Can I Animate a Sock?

Welcome back to another episode of Can I Animate? The show where you suggest random objects and I attempt to bring them to life through animation. Today's challenge is can I animate a sock? Let's find out.
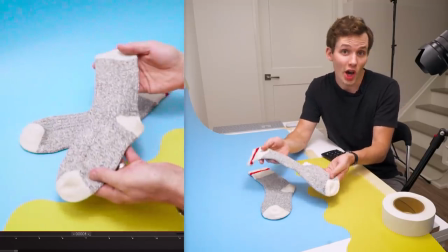0:16 What can we do with a sock? Turns out not that much. It can't hold itself up.
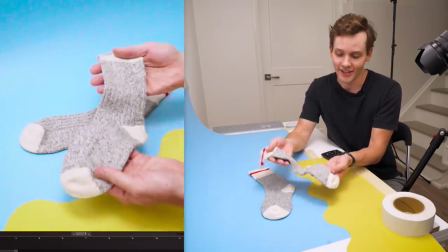0:21 It has no structure. It's really just a piece of fabric.
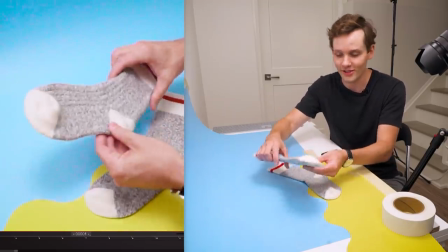0:25 So I'm gonna use a bit of my stop-motion know how to give it a give it a little bit of help
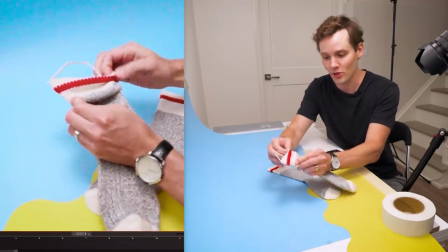0:31 so i've put a loop of armature wire inside the sock
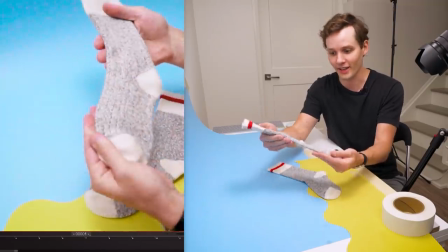0:37 and that's just outlining the whole sock so i can bend it and pose it and this is going to allow
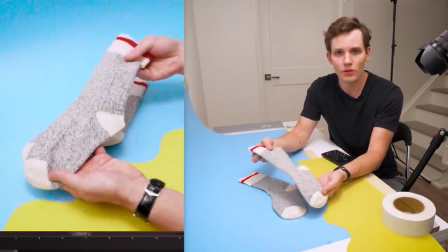0:44 me to animate the shapes of the sock much better what do we want to do with the performance or the animation of this sock you
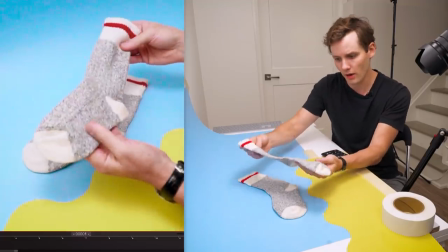0:52 know so what do we think about when we look at a sock this makes me think about kind of like a worm or a snake it's got that
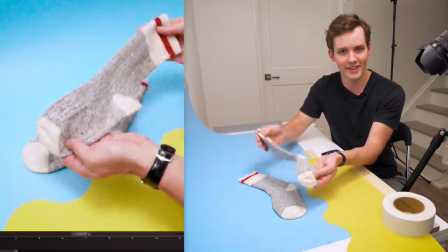1:00 kind of serpentine shape to it
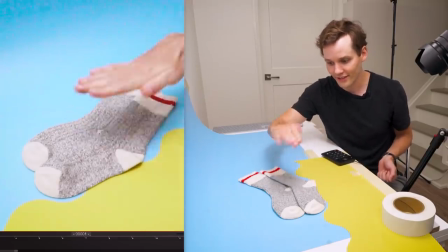1:03 so yeah let's do that let's have it creep along like an inchworm but let's make it
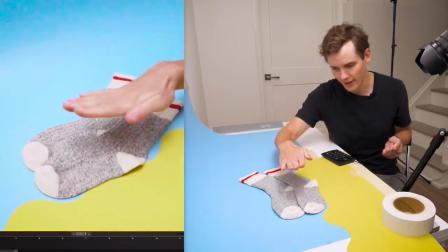1:10 a little more exciting i don't want it to just do up and down let's do you know it
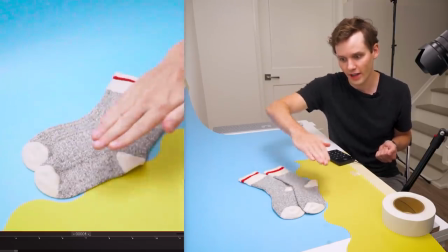1:15 creeps up and then shoots itself out and kind of crocodiles along like
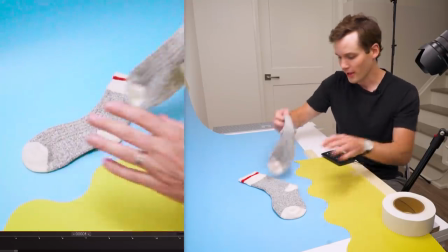1:20 it's floating on water and then i've also prepared
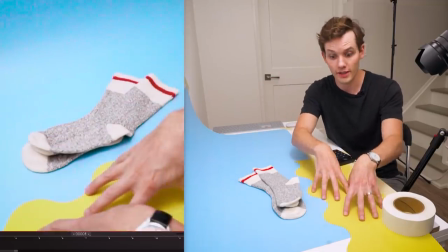1:24 as it moves I'm going to move this yellow piece of paper along to
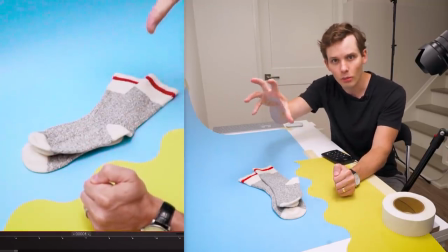1:30 kind of create the illusion that there's a camera moving with the sock as it walks along.
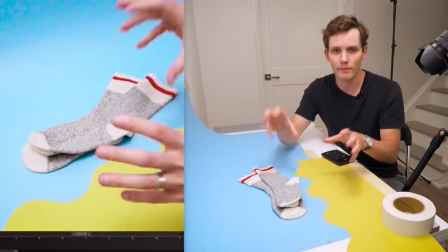1:36 So that's the plan for the animation. Let's pose up for the first frame and get animating.
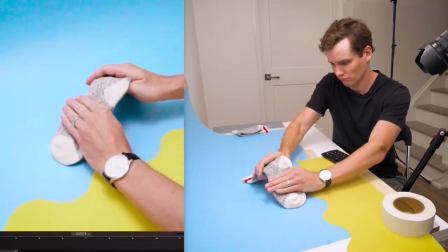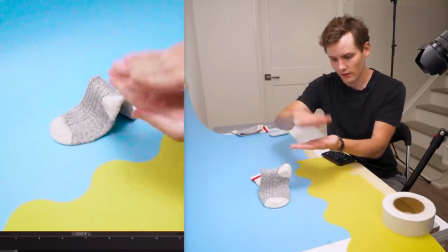1:45 This is looking pretty good and you might be wondering why I'm not starting flat and then animating into the anticipation and then the shoot
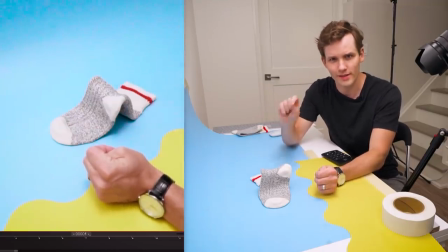1:53 and that's because I want this to loop so I need to loop it at the most aggressive frame if I start flat I need to end up flat and
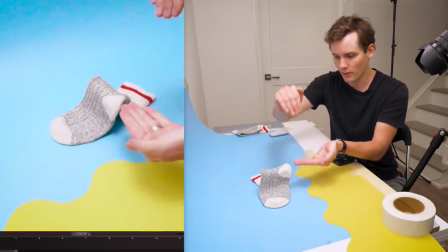2:02 loop back and that's gonna be a very tough position to match up so I'm going to start here and then do this shoot and then I'll probably loop back
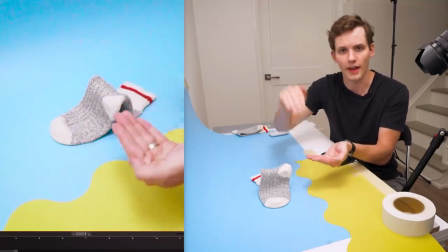2:10 around and reanimate the first handful of frames back into that aggressive frame so we have a seamless loop and this posed up we can
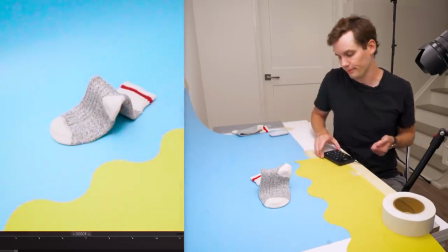2:18 start animating so let's capture our first frame i'm
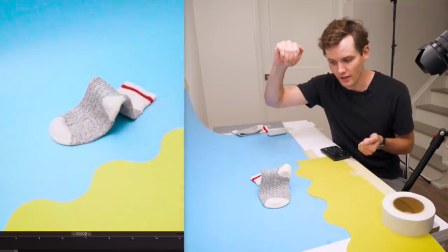2:24 going to do maybe one or two frames of an ease in into this inchworm shoot forward i'm starting to move this yellow piece back just a little bit getting
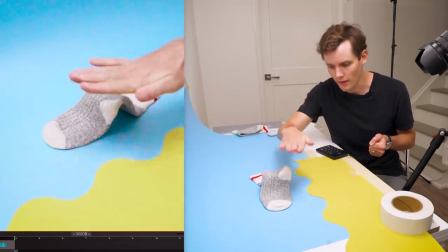2:39 a bit more aggressive on this frame going into the flat part so
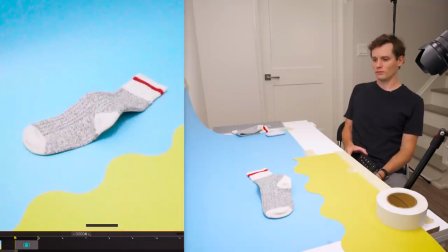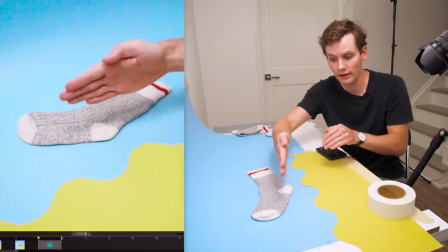2:53 i've flattened out and i'm really just focusing on I'm leading the motion with this, the tip of the sock.
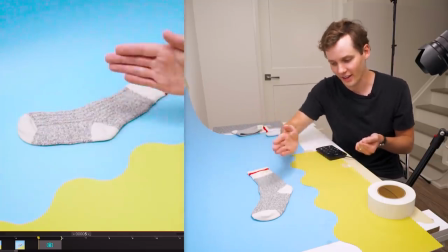2:59 So it's kind of like a snake's head leading that, you know, serpentine motion.
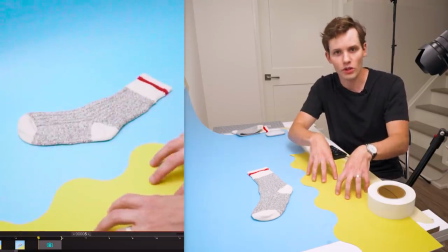3:05 And really getting some motion on this yellow piece going backward.
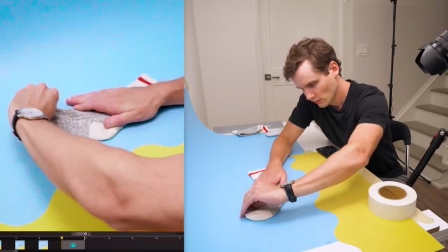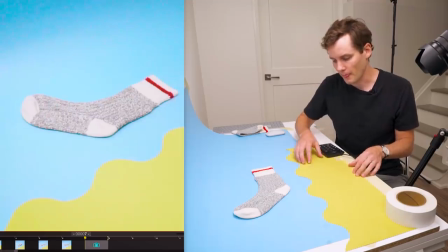3:17 And this yellow part, I'm just kind of guessing. I'm just going aggressive with it, moving it back. Cause it has to loop around at some point, but I don't quite know where yet. Just being aggressive with this yellow piece so we can kind of correct it on the way.
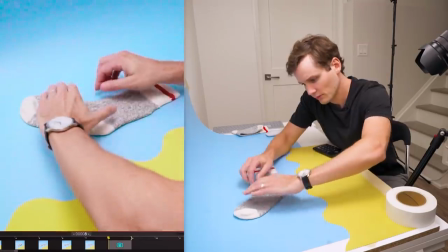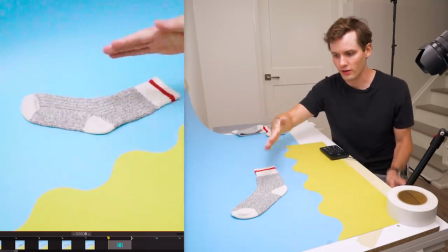3:36 This frame I'm really starting to think of the shape change on the sock so the tip is starting to redirect this way so that kind
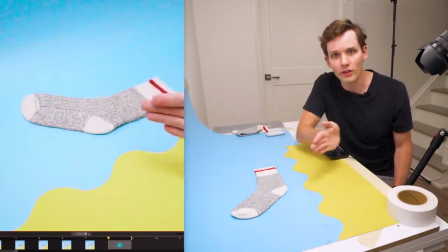3:45 of you know curving back while you know the heel is really starting to go the opposite way so changing that shape.
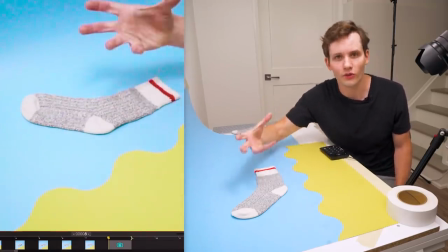3:56 In an animation shape change like that is always it's those are the frames that give your animation life and kind of that organic quality.